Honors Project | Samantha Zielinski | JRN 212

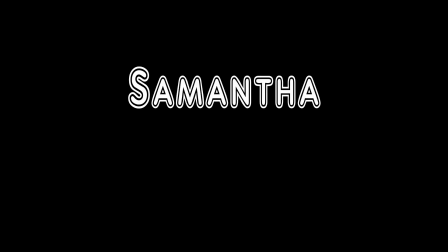[0:00]
Hi, my name is Samantha Zielinski. This is me, right here. Except now I have shorter hair, but that's beside the point. We're here to talk about The Little Prince.
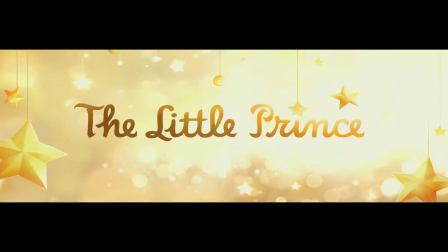[0:11]
But before we get to the movie and its animation, we need to understand where it came from.
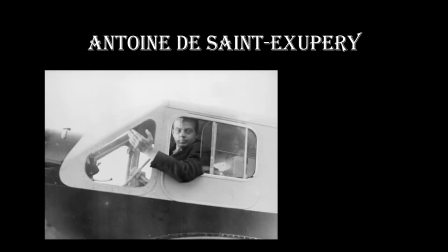[0:17]
It all started with this man, Antoine de Saint-Exupéry, an aviator and writer.
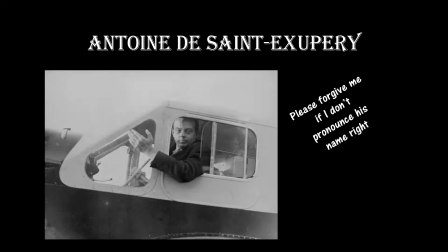[0:23]
In 1935, him and his co-pilot crashed in the Sahara Desert and nearly died of dehydration,
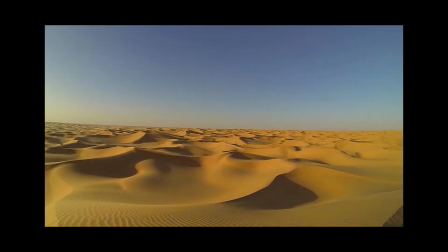[0:29]
which caused him to experience intense hallucinations.
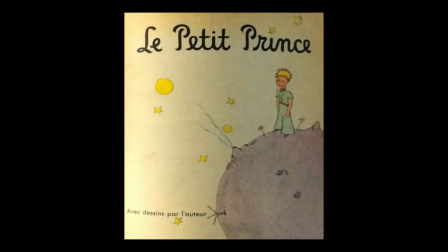[0:33]
This event is what inspired his book Le Petit Prince, or The Little Prince,
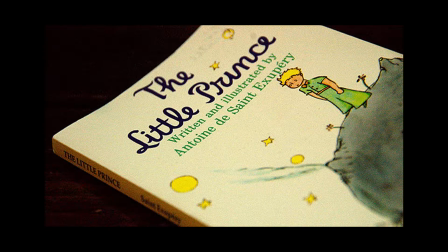[0:39]
the story of an aviator who crashed in the Sahara Desert and met a little prince from another planet.
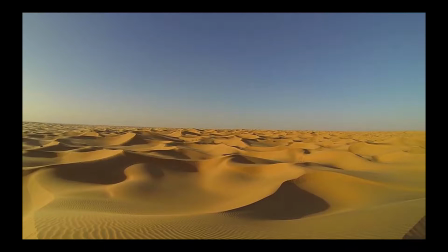[0:46]
Saint-Exupéry and his co-pilot did end up getting rescued after their ordeal, but in 1944,
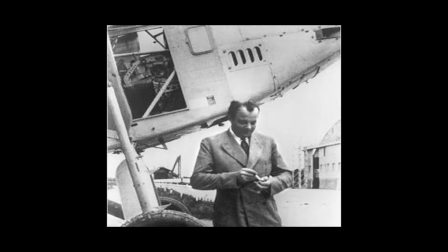[0:52]
Saint-Exupéry and his plane never returned from a World War II mission.
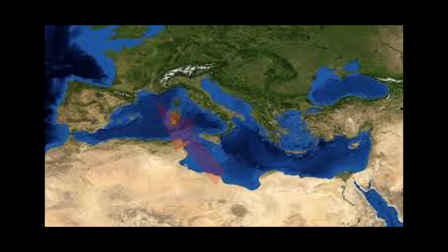[0:55]
It wasn't until the year 2000 that his plane was discovered in the Mediterranean Sea.
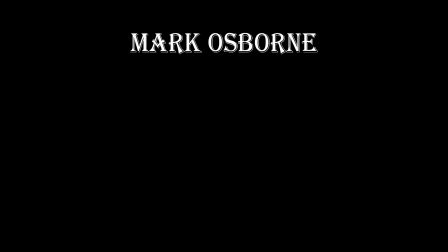[1:01]
Fast forward to 2015, when director Mark Osborne released his adaptation of The Little Prince.
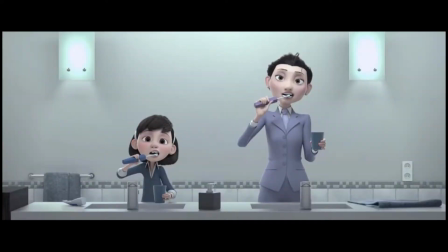[1:08]
His version included new characters like the little girl, her mom, and many others.
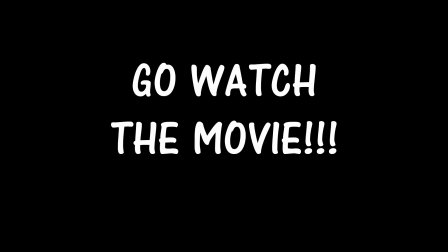[1:16]
Before I get into the specifics of the animation, go watch the movie if you haven't already seen it. There's a lot of underlying meaning in every aspect of it, which I will explain some of, but it is a must-see.
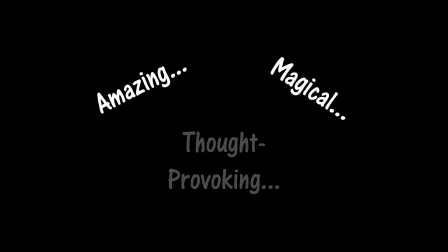[1:27]
It is amazing, magical, thought-provoking, and I may or may not have cried. Anyways, let's get to the good stuff. The animation.
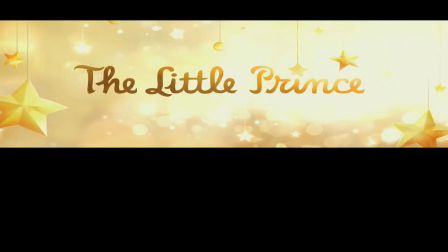[1:39]
There were two types of animation used in The Little Prince: CG animation and stop-motion animation. There's a lot of detail that goes into stop-motion animation and the different types within it, so we will start with CG animation.
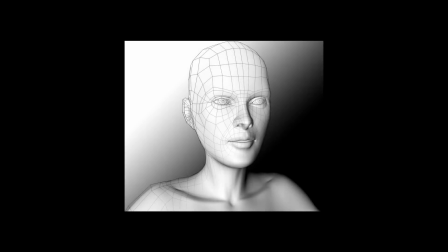[1:55]
CG, or computer-generated animation, is probably the most widely used form of animation today.
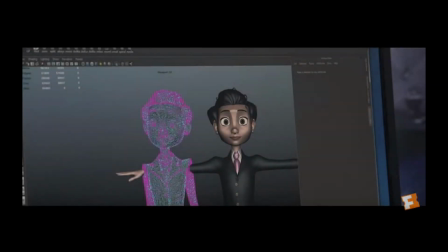[2:02]
Objects and backgrounds are built on the computer, and characters are rigged with a virtual skeleton.
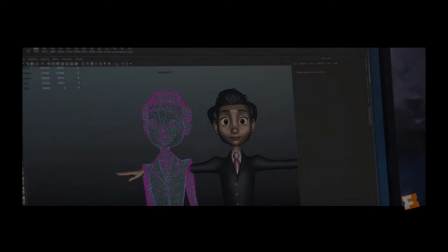[2:08]
Each scene is put together and made to move on the computer.
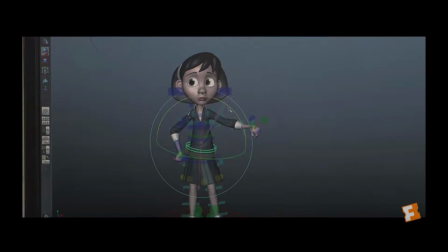[2:12]
Osborne used this style of animation for the new elements he included in his adaptation.
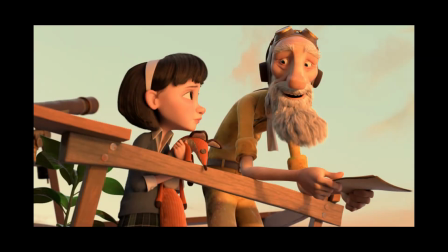[2:18]
This is why the world that the little girl lives in is CG animated. It is the world that Osborne created. The second form of animation is the stop-motion animation.
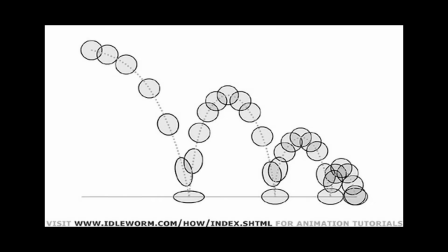[2:30]
Stop-motion involves physically manipulating an object, taking still photographs or frames of each manipulation,
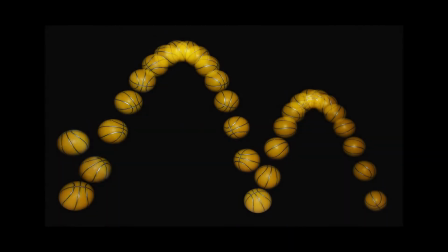[2:37]
and lining them up in a sequence such that it appears the object is moving.
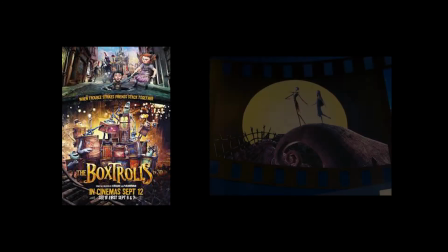[2:41]
Most films out there, like Box Trolls and The Nightmare Before Christmas, use clay in their stop-motion animation.
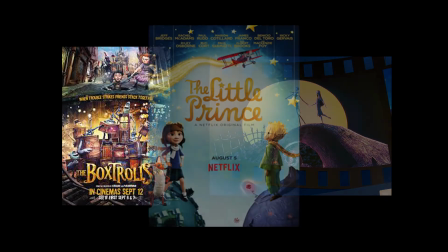[2:48]
The Little Prince, however, uses paper.
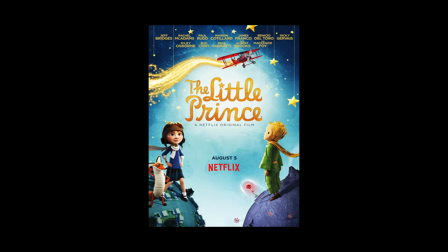[2:51]
During the scenes that depict the original story by Saint-Exupéry, everything is made of paper.
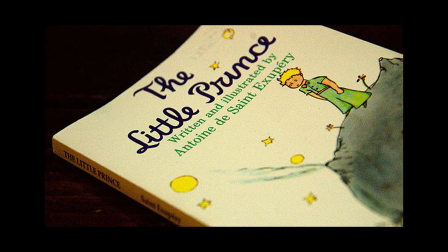[2:58]
The reason for this is to represent the imagination of the little girl as she is reading the story.
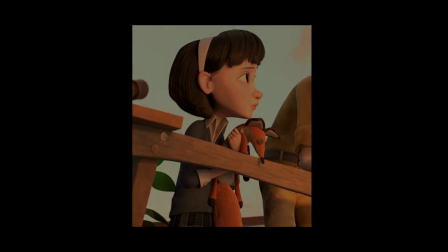[3:04]
When we are first introduced to the paper animated world, everything is very flat and two-dimensional.
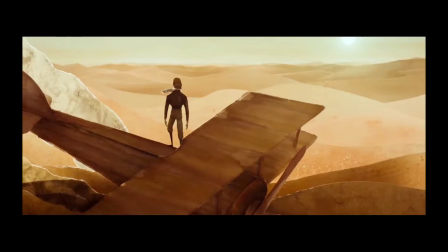[3:10]
Every part is just a flat piece of paper, arranged and colored to give the illusion of depth.
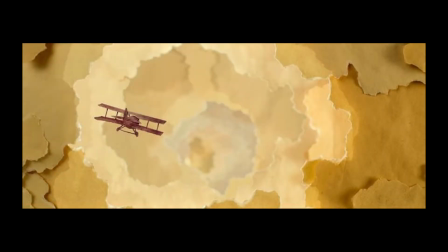[3:16]
For example, the first paper scene, when the plane is flying through a tunnel of clouds, is made completely of flat pieces of paper.
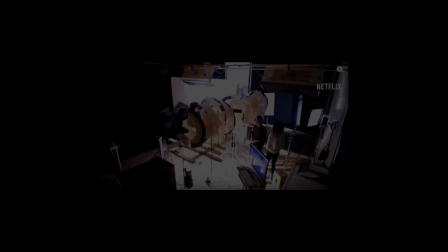[3:24]
The depth we perceive is from how the pieces are arranged.
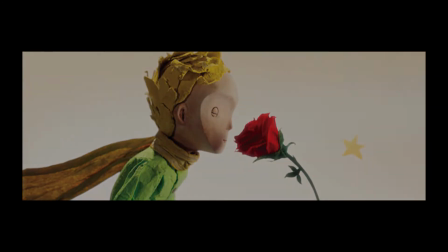[3:28]
However, after the little prince comes into the desert scene, everything takes on a more three-dimensional role, as seen by the change in the aviator.
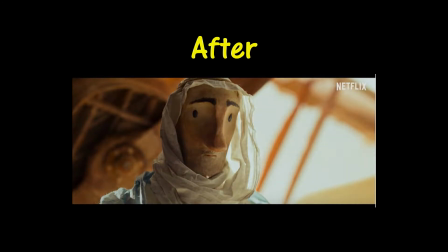[3:37]
Each stop-motion character puppet is then made of paper with a metal skeleton.
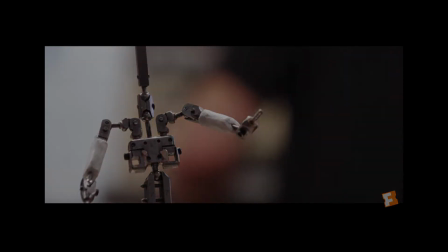[3:43]
These skeletons had to be lightweight, so they didn't put too much stress on the paper that surrounded them.
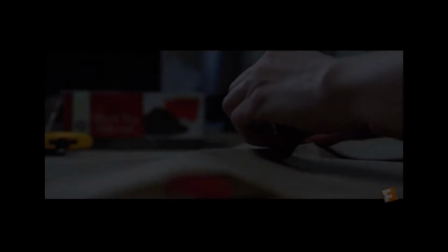[3:49]
Other than these light metal skeletons that allowed the puppets to hold their shape, everything was paper.
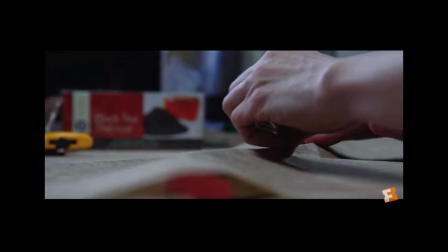[3:55]
Even the heads were made of paper clay.
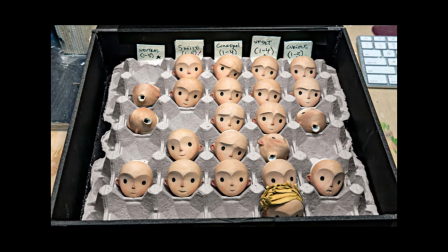[3:58]
Using paper in every piece allowed artists to paint on the characters and props using watercolors and inks.